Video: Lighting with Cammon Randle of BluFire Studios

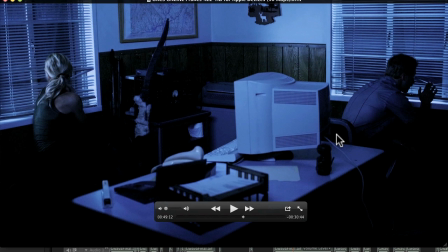4:05 So I would have liked to have, you know, a 1200 or a little bit bigger fixture further back, shooting higher in through the windows, so we have a little more exposure on some of these things inside. But you know, you use what you can. The Kinos were cheap and we had them. So basically my setup in here is, here, let me actually pull this
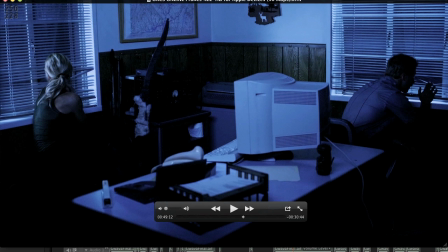4:25 into Photoshop, and I'll do a little drawing on screen action.
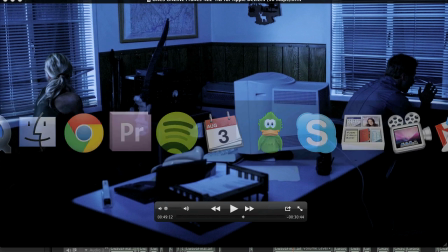4:31 Here's my Photoshop, there we go.
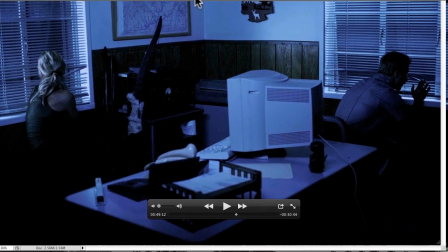4:36 Okay, so here we are in Photoshop, so I can do a little demo.
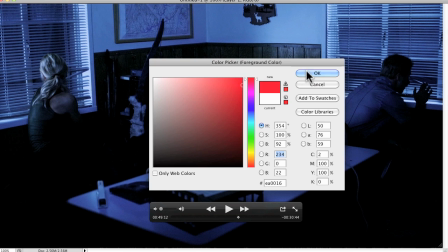4:45 Get a nice color we can see here. That's probably a good size.
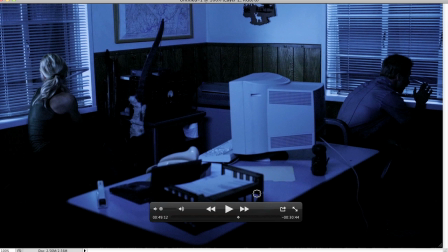4:49 Okay, so when looking at the scene again, talking to the director, we wanted to know, okay, this wants to be dark. We want it to be real contrasty, really pretty. actually that's kind of a good way to hide some of the low budgetness of a thing like this,
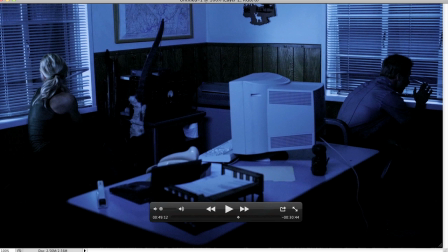5:06 where we didn't necessarily have enough lights to go in and really detail things out, you know, makeup, set dressing, etc., etc. So we just use a lot of contrast to kind of keep it, to keep the eye where we want it to be.
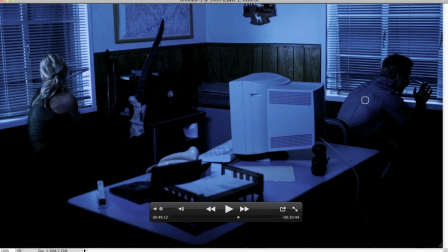5:22 And so the question was, is how do we go ahead and light these characters without making it look like we lit it more or less, and using just those 4 fixtures. So what I did is I stuck a Kino, depending on how we were shooting, I stuck a Kino on this side of the window.
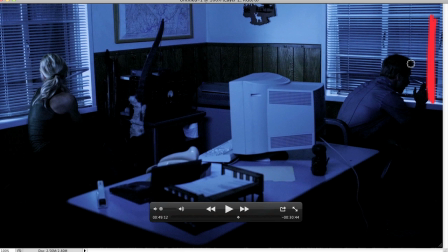5:39 It's kind of hard to see because it's actually on the outside shooting in, so you can see the highlight on the frame there. And the same thing over here, I put one over here. And that worked okay. And then I actually had another Kino flow up above, just kind of filling in the ambient just a little bit.
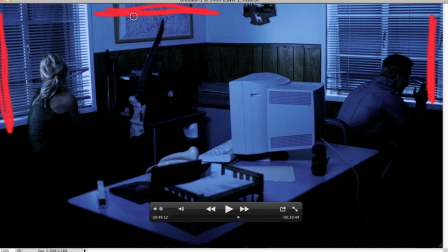5:57 And the thing that you're fighting in a thing like this is when you're lighting it, when you want to raise the ambient, a good thing to do is to bounce it, or to have a really, really soft fixture that you can just kind of kiss the walls, you know, take out some of those really dark shadows. And I really should be showing you the raw footage. I should go and find our raw footage so I can show you how it actually looked like before it was colored.
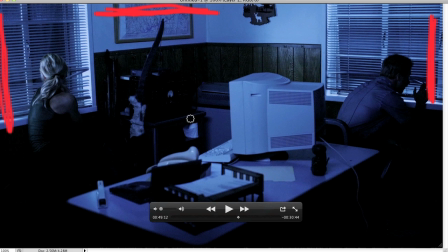6:17 It's a little bit darker than I kind of would have done it myself, but I think it still works. So in this particular scene, like I said, I had a Kino right here shooting across so we could get some nice highlight off of our actress's hair right here. Same thing on this actor, so when it came across and shooting the window.
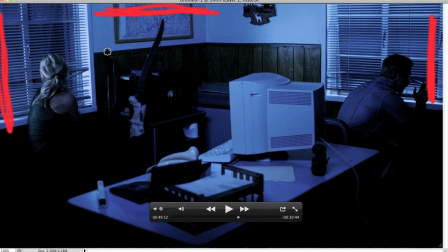6:35 And like I said, the one up above is just so we could kind of see a little bit of the room. So the paper, the computer, the desk, things of that nature.
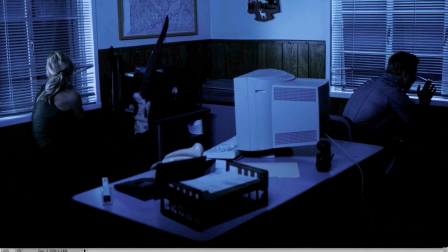6:45 Now let me go ahead and move forward a little bit and grab the tights, because I used the same basic setup for the tight shots as well,
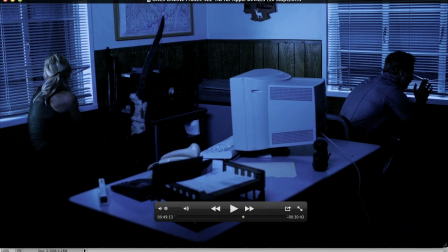6:53 because we had to move super fast and I didn't have lots of time to relight for every single setup.
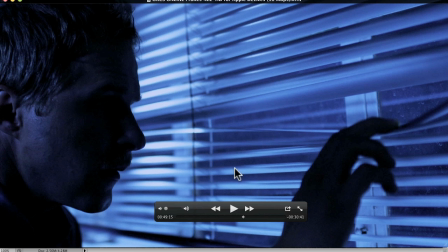6:57 So for here, I didn't want it to be totally obvious that he was being, you know, lit by something. So I moved the light
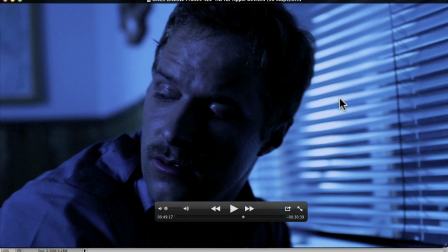7:11 back as far as I could and over, so we weren't hitting him so much. We were mostly just kind of coming in here and lighting up the blinds like the moonlight was coming through. And then over here we raised the ambient a little bit, so when he looked back, it would have some definition on his face.
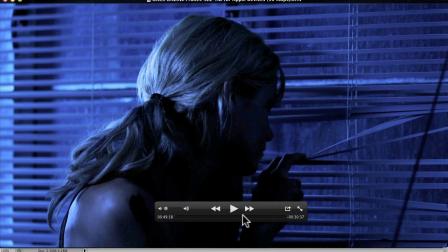7:30 So we had
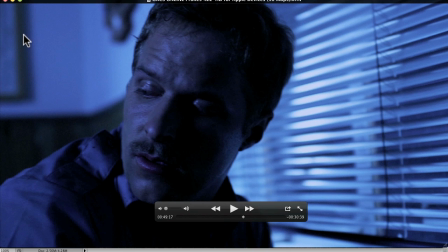7:33 one Kino over here, up high and above, shooting it kind of said ambient, filling up his face.
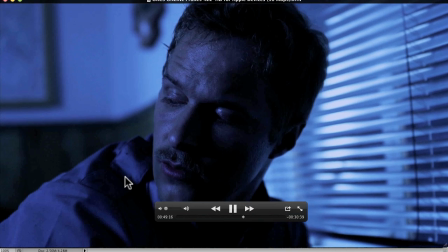7:40 The other one was over here, filling in the window space. Same with her.
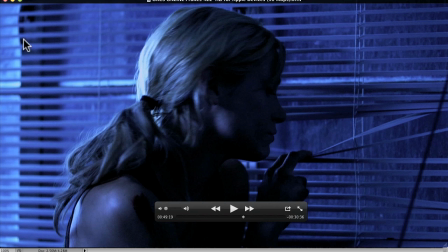7:45 So our other Kino is on this side, shooting in at her hair, and the ambient is just kind of filling up the room.
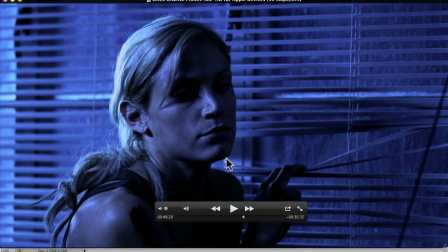7:53 So when she turns, we can still kind of see a little bit of her face, but it's still contrasty. It looks like nighttime.
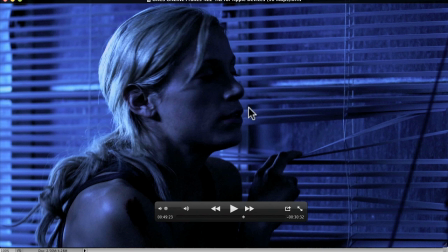7:58 You can also see that when the Kino is kind of off to the side here, it's glancing off all this nice dirtiness on the window. So it makes it nice and nasty.